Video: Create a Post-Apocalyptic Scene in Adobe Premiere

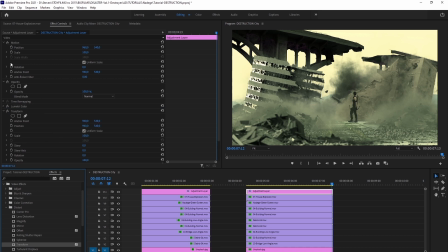Now, this gives you the same choices as before with the position and changing the values, but this time, moving the position with the transform applied, it moves all the layers in the shot, like this.
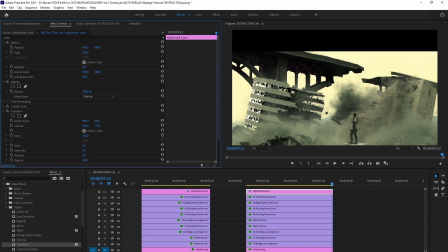And it's like all the layers are merged, just like in Photoshop.
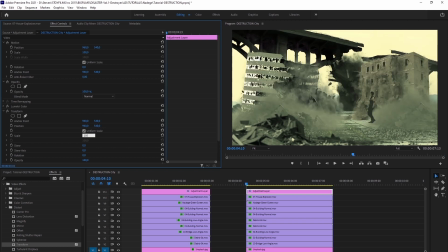Now, we want to zoom in just a little bit so we have some real estate to create our own motion.
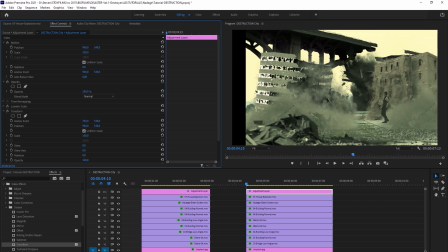So for example, right, if you keep it at 100%, if you move the position or anchor points even just a little bit, the edges of the frames are exposed.
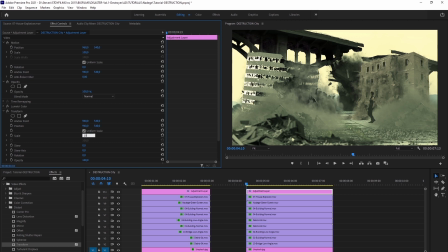So you want to zoom in just a bit to about 105%. Now we can adjust and slide a frame over to the left a little, and we will still have some room to play with. Now go to your stopwatch in your effect control panel, click on it,
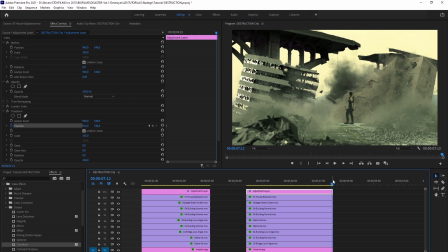and it'll create a keyframe. Go to the end of your shot in your timeline, move it or slide it over to the right side,
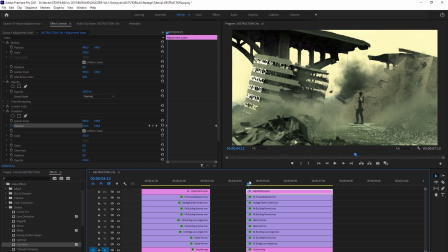and at this point it will automatically create the second keyframe. Now when you play it back, there's some motion in your shot.
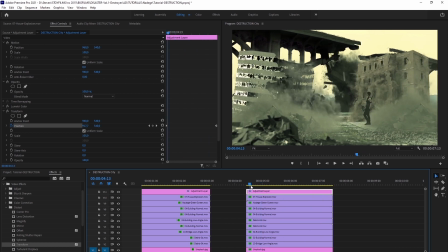It's like the camera is moving with our Shiro, and just like that, in post you create an in-camera movement inside your frame there. It makes the entire scene more dynamic, more professional, more epic. It looks way more realistic than keeping it static. And this, my friends, this is how you make big films.
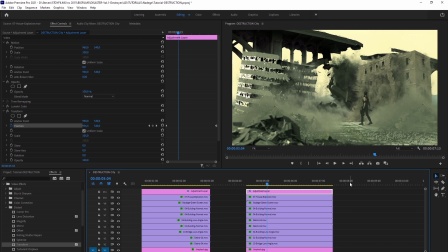And finally, guys, stay tuned to our next tutorial where we're going to teach you how to do camera shakes or in-camera shakes inside your post-production flow here. So we have some great things coming up, from more tutorials in the instruction pack. We have a new VFX pack coming out pretty soon, guys.
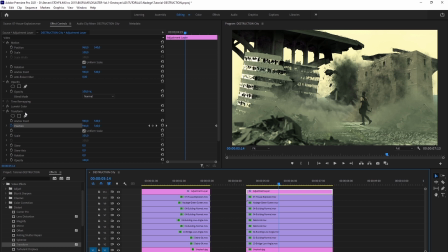And I will be building more tutorials in the different variety of packs of combining different, like the MI6 action pack with the ASTRA pack, combining different effects from different packs in a really nice explosive tutorial to teach you some really basic and advanced steps.
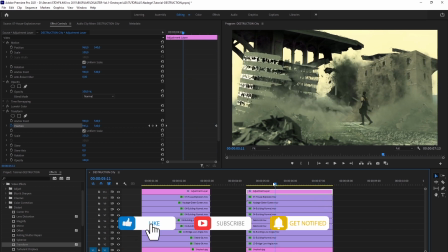So guys, we can't wait to see you again. Thank you so much for all your support and believing in Big Films and helping us build an incredible community.
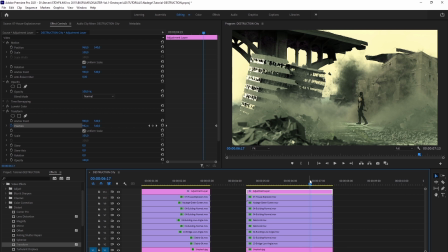And always remember, you are what you write, you are what you shoot, you are what you edit. So with that said, go out there and make big films.